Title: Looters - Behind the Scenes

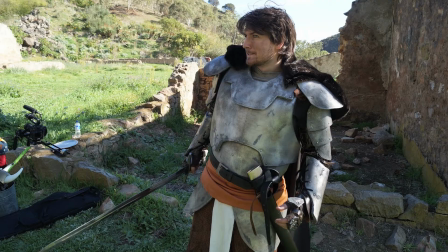258s
The first was going to be my character, the warrior character who was a knight who was very cold and hard and solid.
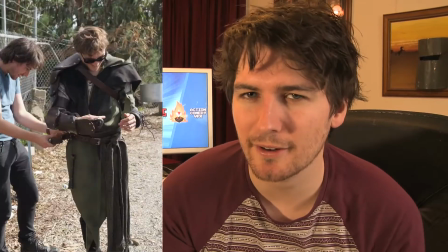264s
And we contrasted that with Will's character, the sorcerer or wizard type. We wanted him to appear far more expressive and sprightly and witty, and we wanted him to feel like a smarter character. We kept going back to this Bugs Bunny Elmer Fudd reference for the characters.
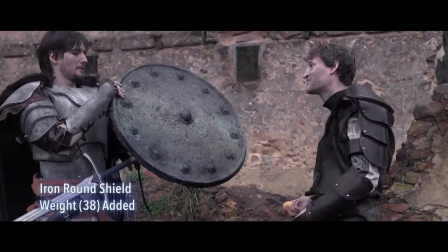280s
And it's not quite evident on screen so much visually, but I used that relationship as inspiration for the characters as I was building the costumes.
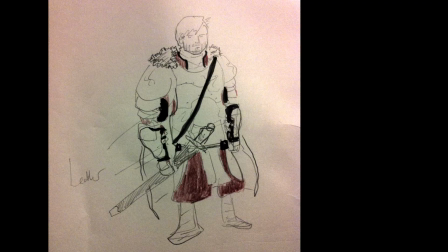288s
For example, my character appears quite round and hard, whereas Will's character is much more soft in his appearance and a lot sharper. So when I was designing the night outfit, I wanted something that was equal parts armor, fabric, a bit of leather, mostly for movement's sake and because I didn't think I was quite up to the challenge of creating a full suit of armour. So I used EVA foam for the armour, I used a general just any kind of fabric I could find underneath it and then we used this cheap leather stuff for the leather. So I followed a lot of cosplayers online and one guy in particular there's a lot of great instructionals on how-to.
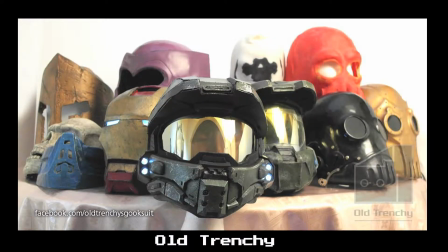325s
He goes by Old Trenchy, I reckon you should check him out. I learnt this great method from him where you paint your armour how you want it,
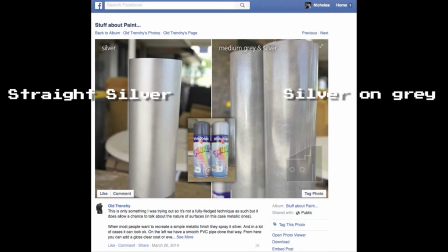332s
basic grey and stuff and then with the aluminium colour spray paint you just kind of lightly
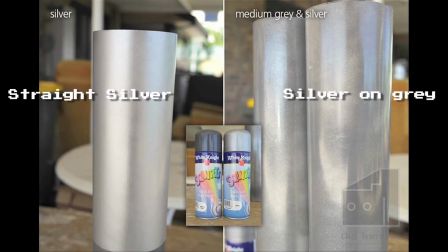337s
go over it and it gives everything that kind of metallic shine and shimmer and
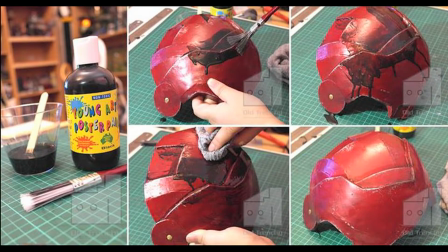343s
an important thing to talk about would be the weathering we did. Any fabric was darkened and matted and cut and ripped and just putting black paint over it and smudging it in. Any kind of battle damage or weathering just sells it that much more. This is quite aged now as well you can see the original foam coming through but I don't quite mind it. So I do proper lines like this with the scalpel, but then I put lots of little damage marks in scratches and scuffs, and I'd also put blacky brown smudges in.
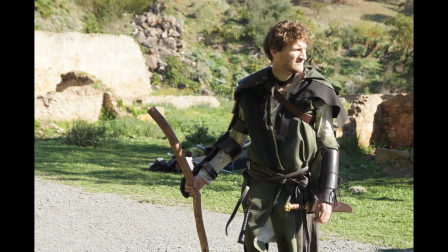371s
Just richens it up a bit. The same goes for Will's costume. Once that was finished, we just caked that in dirt and mud. I like her to black spray paint to grunge it up a bit. So there's a lot of glue and stuff keeping most of this together. But what's really keeping it from falling apart is a lot of hidden ziplocs, which you couldn't see during the filming.
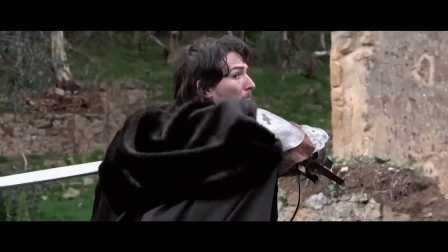390s
Given how much running around and sword swigging I had to do, it was really important that it didn't collapse on itself. You might notice all these little pins everywhere. These are just those craft store pushpin things. I'm not really sure what they're called. Pushpins probably isn't right. But I thought they made a great little detail throughout most of it. Just this little like nails and bolts. So for Will's Armour, I generally did the same thing. Focusing more on different shades of brown and giving it a shine. And you can see there's more pushpins in here. It's aged a little bit since we shot, but you know, it's all there. So I really should thank my girlfriend for stepping in.
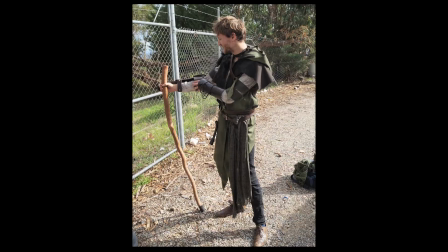425s
She helped me create Will's costume with all the sewing and whatnot. That costume was based on kind of a leafy design, very green, more sharp points in it.
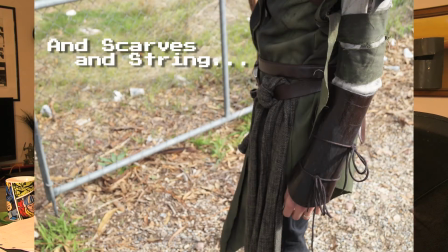435s
What really sells it to me is all the belts that we put on at the end. It just created a real lived, aged, layered look that I thought was really cool.
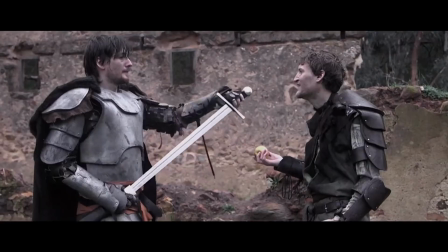444s
So once we were in the costume, it actually helped me and Will quite a lot develop little character traits and little bits.
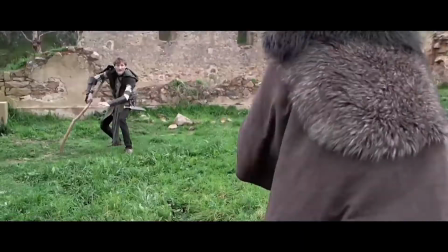452s
We kind of decided between the two of us that I'd been playing the game a lot longer than Will had, but that we were at a similar level.
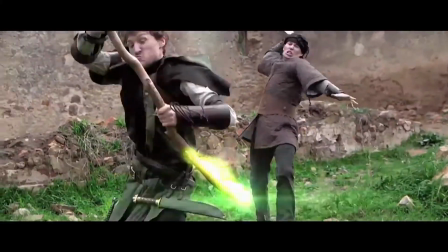458s
We said a lot about our play styles, whereas he was the strategic blaster, very smart about how he used his weapons.
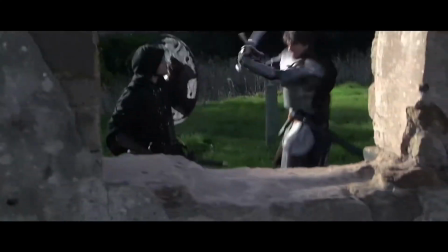465s
I was just a brute who only knew one way to level up.
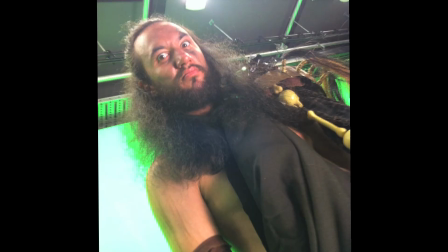469s
And the last costume we put together, which we did quite quickly, was for Andrew Shanks' giant roll.
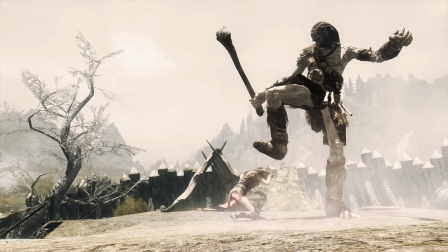476s
That was just a lot of reused fabrics, ones you would have seen before.
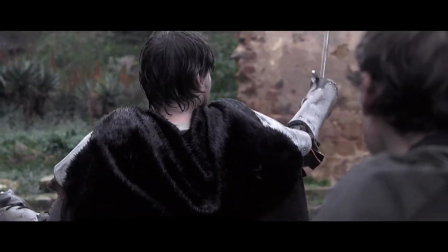479s
You actually can see my Game of Thrones cape that I created was Shanks' loincloth, which I won't be using anymore.
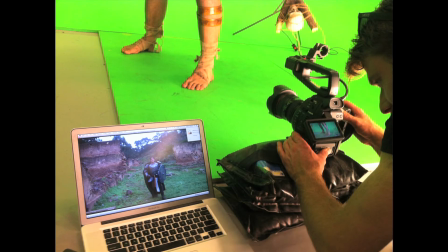487s
But mostly that costume was just old junk kind of wrapped around him scarcely, and a lot of dirt makeup.
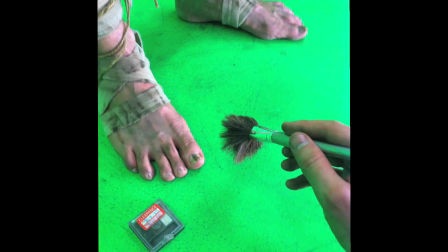494s
We just covered that guy in brown mud. and on his feet in particular, because there you go those cool shots at the end.